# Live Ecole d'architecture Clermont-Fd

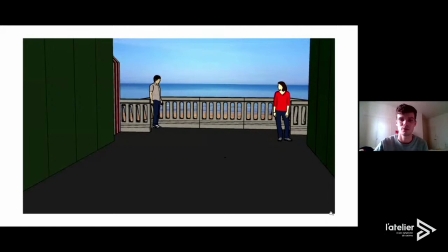47:30 la potentielle façade de la boulangerie et comment on pouvait cadrer sur les personnages et sur cette découverte.
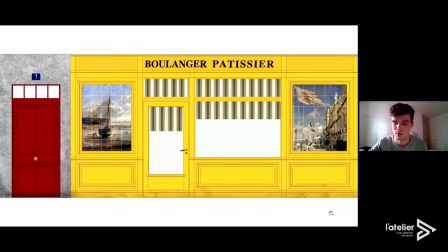47:38 Et donc, cette façade, Bastien peut peut-être en parler. Je ne sais pas s'il nous entend. Bon, c'est pas grave. Oui, ah, c'est... On a décidé
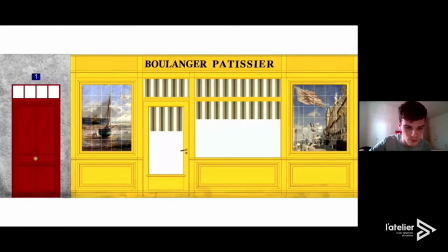47:59 pour ce décor, on a décidé donc pour ce qui est notamment des rideaux de donner d'avoir vraiment cette vitrine de boulangerie avec utiliser au final le décor,
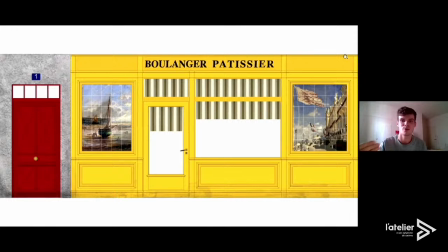48:18 les rideaux pour cacher aussi une partie de la vitrine puisque dans le cinéma c'est toujours assez compliqué de filmer des vitres et aussi la profondeur au final qui n'existe pas vraiment puisque c'est juste une façade. Donc s'aider de ces rideaux pour créer l'illusion.
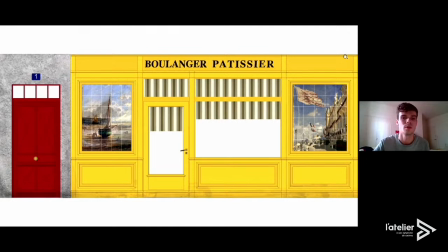48:36 Et puis toujours cette présence de couleurs qu'il a est plus vive. On voulait plutôt des couleurs plus fortes pour contrebalancer les couleurs pastel de demi.
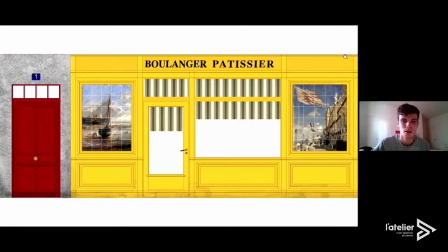48:50 Et toujours cette présence de la mer avec des tableaux faïence de bord de mer au final.
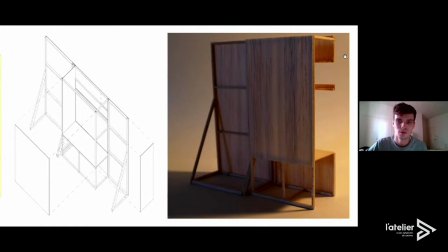48:59 Et du coup, le travail en maquette, il a pris un peu plus de sens au niveau de la structure des feuilles de décor. On a eu des premiers fragments, on a testé de voir comment pouvait se construire au final cette vitrine dans sa profondeur,
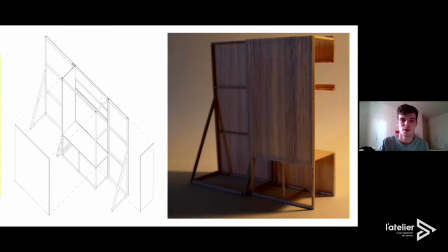49:15 comment créer l'illusion qu'il y avait vraiment une salle derrière et un présentoir,
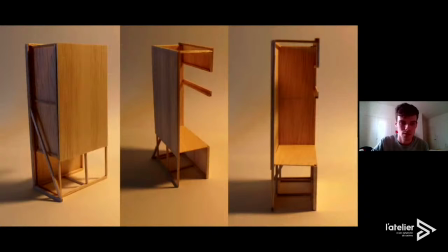49:20 par exemple, pour le pain. Et donc, c'est ce travail en maquette qui nous a permis de voir aussi comment on tenait
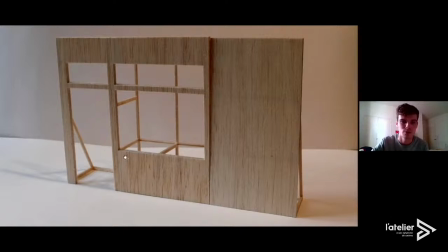49:29 cette structure, comment on fait aussi pour avoir une plus grande portée au niveau de la vitrine, comment la vitre peut tenir,
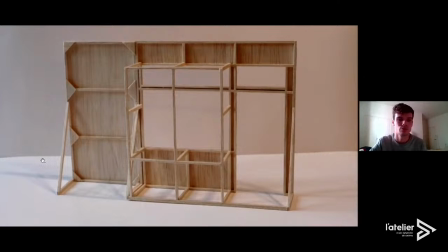49:38 et aussi comment on a pu voir sur les autres groupes les éléments structurels tels que les mouchoirs, les cales et tout ce genre de choses.
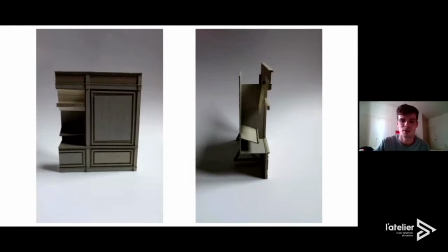49:48 Donc ça, c'était plutôt la partie un peu structurelle du décor et au niveau de la façade aussi, comprendre avec cette coupe-là qui coupe dans la vitrine, voir comment aussi le rideau peut se disposer.
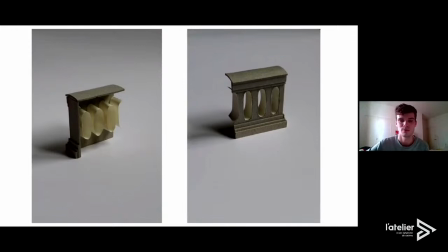50:05 Et aussi cette balustre qui est un élément très important dans le décor qu'on a voulu créer, comment on pouvait le construire sans que ce soit trop lourd et que ce soit seulement en bois, par exemple. Voilà, donc c'est des éléments qu'on a,
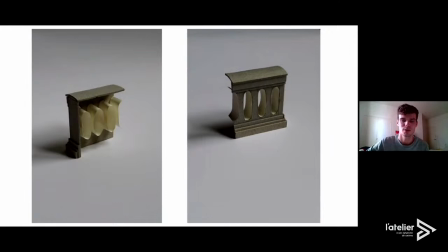50:22 des petits éléments, mais pour montrer le travail de maquette qu'on a voulu travailler plutôt pour ce travail-là. Voilà, merci à vous. Merci beaucoup, merci Damien beaucoup. Et Bastien. Et merci à tous les étudiants pour leur travail. Et malgré les frustrations que vous devez avoir, je tenais à saluer la créativité de toutes vos présentations. Bravo à tous et merci beaucoup. Et pour nos spectateurs, nous rappelons que vous pouvez nous retrouver dès demain à la même heure, c'est-à-dire 14h15, pour un live inédit en direct de l'École à Lausanne pour un masterclass avec Noémie Lovski. À demain et merci beaucoup d'avoir regardé. Thank you.